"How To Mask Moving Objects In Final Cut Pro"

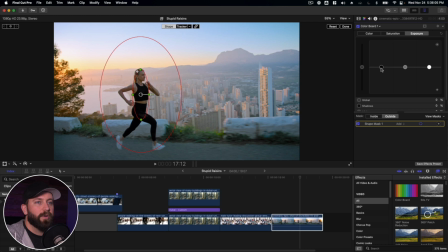(8:14)
So to start, I wanna go on the outside of the mask, and we're gonna bring down the shadows, a little bit of the mid-tones, maybe keep the brights in there a bit.
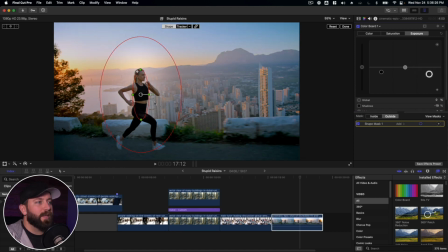(8:23)
So we're gonna bring the focus away from everything out here and focus on this runner. Make sure that feather is there. I think what we're gonna do is just leave her alone, but all the outside, we will adjust and make the changes like we did here.
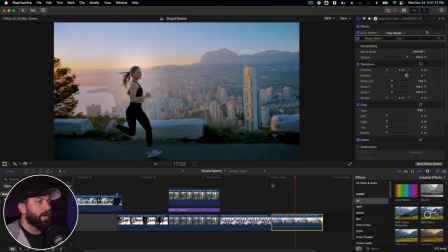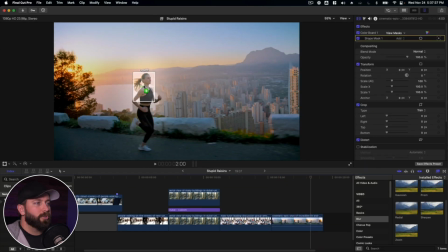(8:45)
All right, that's looking fantastic. We're going to sharpen, add the shape mask. Make sure it's set to the face tracker. Yeah, if we do it too much, it's gonna be outrageous.
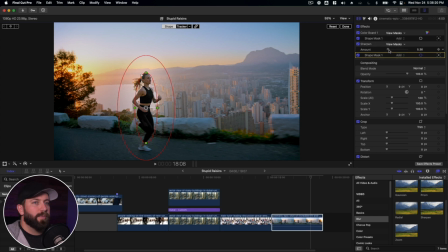(9:00)
We're just gonna add just a bit just to make sure that she sticks out from the rest. And then we'll go ahead and add in the Gaussian blur. And we'll do the same thing. We'll click on the shape mask button, add shape mask, come up here to the tracker, select the face tracker.
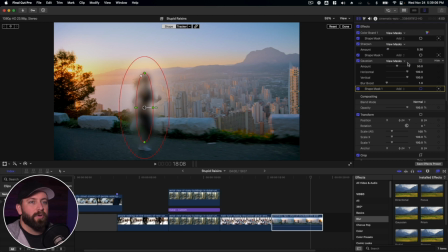(9:19)
All right, so we got her all blurry, but we actually want to invert that. So let's go to the mask option here and click invert mask. And we're going to drag this way down. Like we want it to just be barely noticeable that the rest of it's blurred.
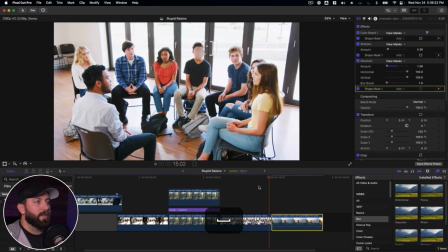(9:34)
Let's play this back here.
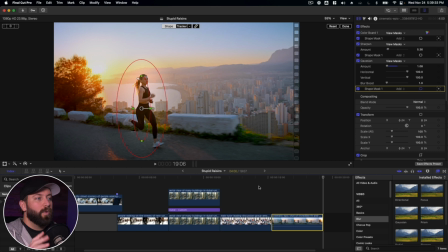(9:38)
So with the motion tracker, some masking, we were able to bring focus to the subject.
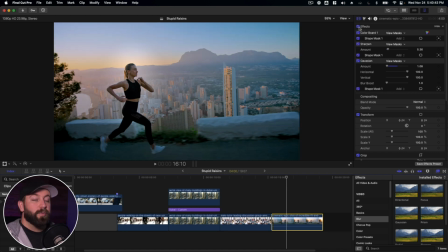(9:45)
All right, we'll turn that effect on and off. Look at that. So we drew our audience's eyes to the part of the frame that we wanted them to focus on. So we use masks, motion tracker, keyframes to create some really cool stuff. And with that, we've reached the end. Thanks for tagging along. Slay, queen, slay. Now, you don't have to be royalty to get access to a free gift. It's a pack of Final Cut Pro plugins to enhance your videos and impress your clients. It's worth $138, but it's yours free. Click below to get your free gift.